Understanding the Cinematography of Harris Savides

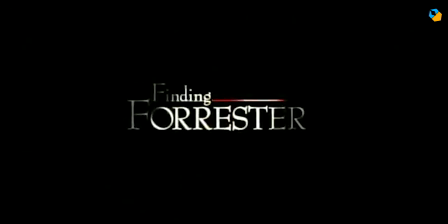[0:07]
Hi, my name is Sarish Sudhakaran and in this video, we'll analyze the cinematography of the late Harris Savides.
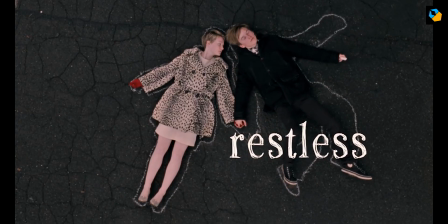[0:14]
Harris Savides first had a rockstar career as a cinematographer for commercials and music videos.
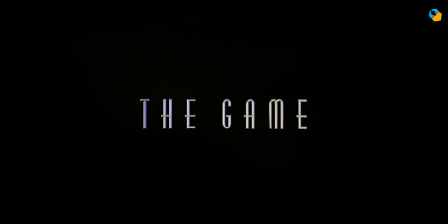[0:20]
He shot for the best of the best, won numerous awards and was highly sought after.
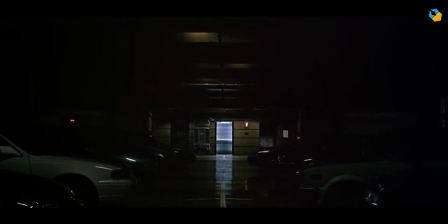[0:25]
It was no surprise when David Fincher finally asked him to helm the game,
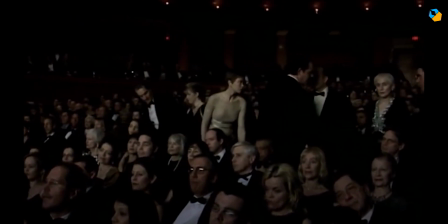[0:30]
which catapulted him into popular conscience as a cinematographer to watch out for. before,
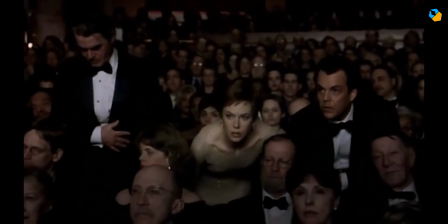[0:36]
and until his untimely death at the young age of 55, he was always striving to push the boundaries of cinematography as art.
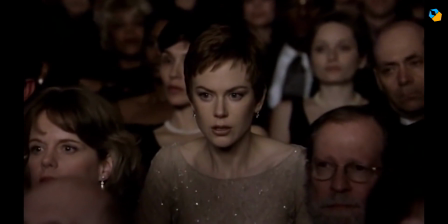[0:45]
Looking back at his body of work, it is clear the adulation we shower on him is fully deserved.
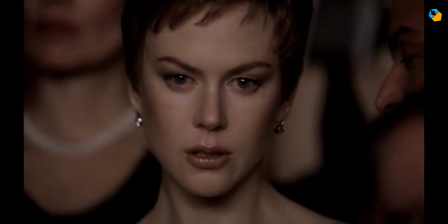[0:51]
I hope this video highlights his important contributions to the furthering of cinematography and provides you a starting place to learn more about his work.
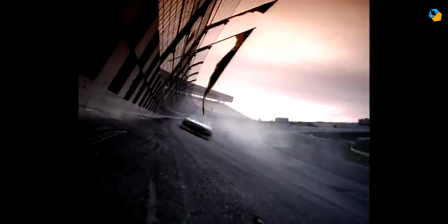[1:00]
Harris Saviti's style must be understood in two parts.
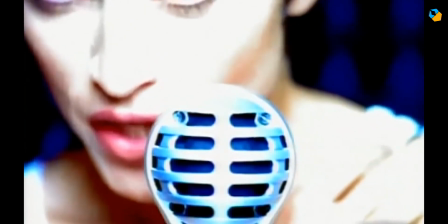[1:03]
It started off flashy because that was the demand placed on his job when music videos were still respected and were tentpole events by themselves.
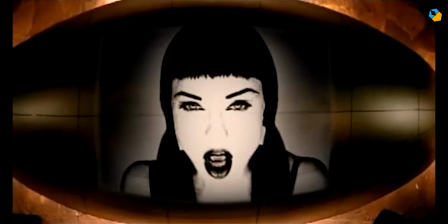[1:12]
He had to keep delivering the best imagery the world had ever seen. Glamorous, avant-garde, edgy, whatever you want to call it.
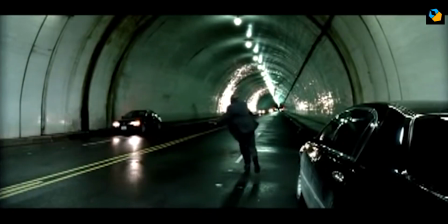[1:19]
Music videos didn't have the help of visual effects in those days, so it had to stand out in production design and cinematography.
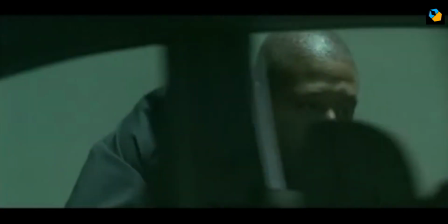[1:26]
You were either at the top of your game, or you weren't in the game.
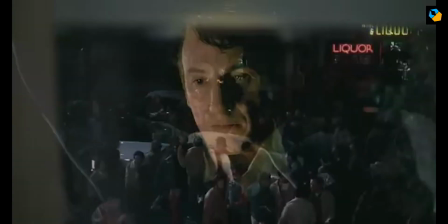[1:30]
When it came to film cinematography, his style changed, like a flick of a switch, to a naturalistic dreamlike look based in reality.
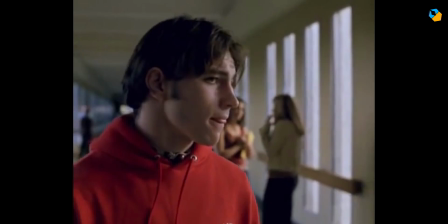[1:39]
He believed a film must have one style or one look. He hated making images beautiful for its own sake.
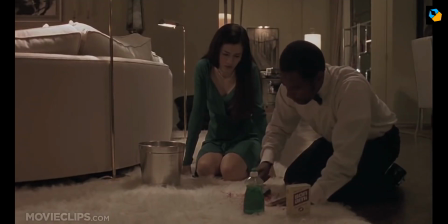[1:46]
It didn't interest him at all. He was more interested in simplifying his lighting and compositions to the absolute necessities of the script and performance.
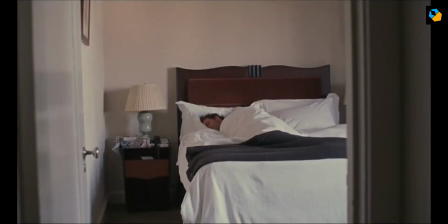[1:55]
Anything extra was superfluous. The most famous of his techniques is lighting the set rather than lighting the actors.
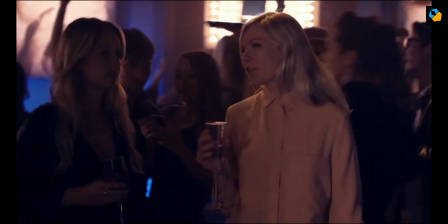[2:03]
Once the set was lit, the actors were shot as is, as they moved through it, with only minor enhancements with lighting or negative fill.
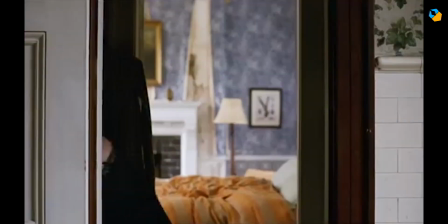[2:11]
He reasoned that people don't have key lights following them everywhere, and this defined his aesthetic.
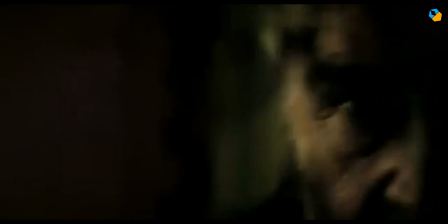[2:17]
The next well-known Saviti's fingerprint is serious underexposure.
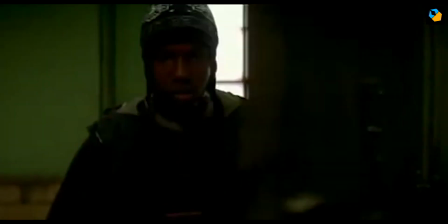[2:22]
In many movies, he even surpassed Gordon Willis in skating off the bleeding edge.
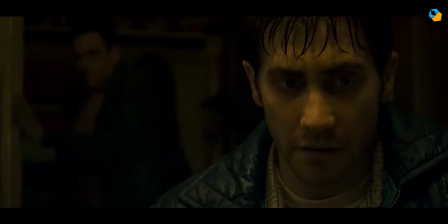[2:27]
He called it the toenail of the film curve.
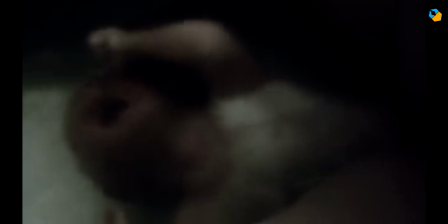[2:30]
He regularly underexposed by around one and a half stops and sometimes even two to four stops.
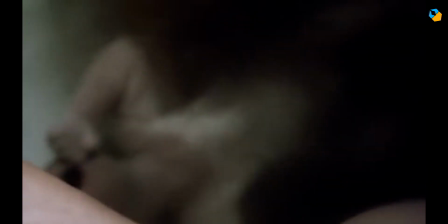[2:36]
He used a combination of techniques.
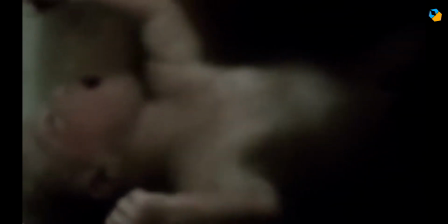[2:39]
Sometimes he underexposed directly in camera, other times he used a combination of camera and film processing techniques.
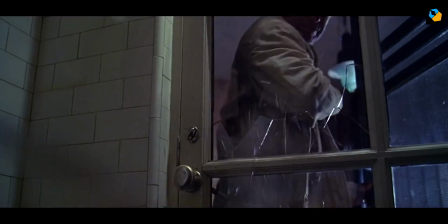[2:46]
He liked to shoot a low contrast image to begin with, so he had maximum control over contrast and processing. He learned early on that real life hardly had any true blacks, and he strived to achieve a lot of subtlety in the tonality of the shadows.
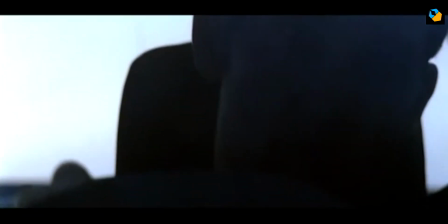[3:02]
Many of his underexposed shots are mistaken for silhouettes, though there's detail there driving the story.
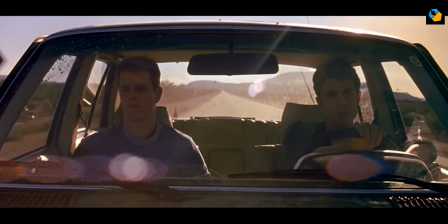[3:09]
He regularly used older lenses that didn't have lens coatings that suppress flare.
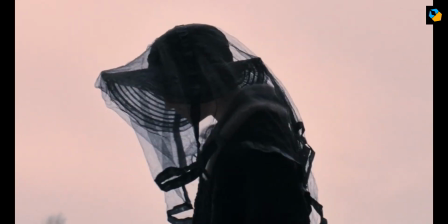[3:13]
This helped in lowering the contrast of the image as well as taking the edge off sharpness to give the image a soft, creamy look.
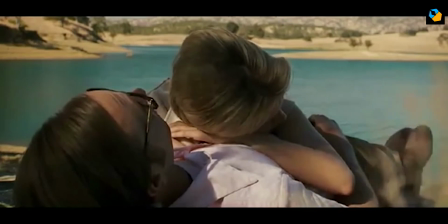[3:21]
He was always after this, and tried to not get the whites blown out so he could retain as much information on the shoulder of the curve.
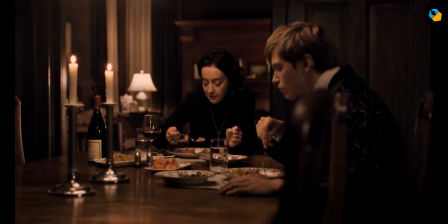[3:29]
This he could do with the underexposure strategy he employed, and he metered for the highlights and set his exposure around that.
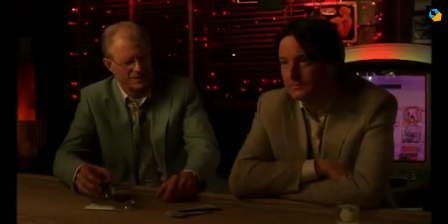[3:37]
This means his meter was often off the charts, so those who weren't accustomed to his command of the medium were horrified, but they were always surprised by the results.
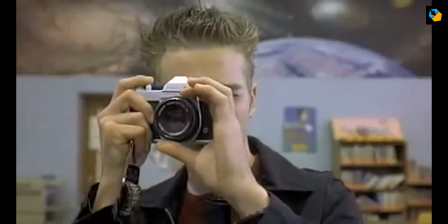[3:46]
He mostly strived to light to a T2 or T2.8 so he could use the softest regions of a lens,
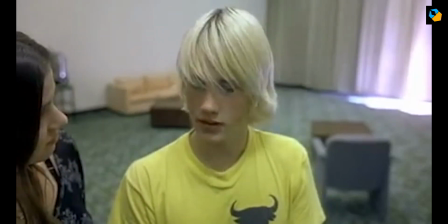[3:54]
as well as get a shallow depth of field that added to the dreamlike but naturalistic state he worked hard to create.
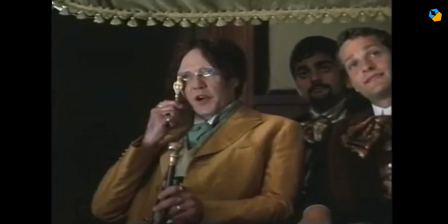[4:00]
He also used filters occasionally to further break down the image, though only as an exception.
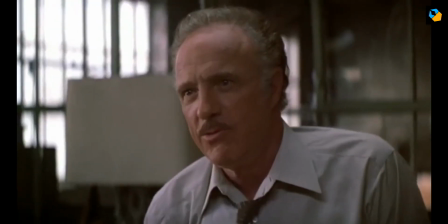[4:06]
He tested rigorously and even famously baked his film stock in an oven to manipulate its response.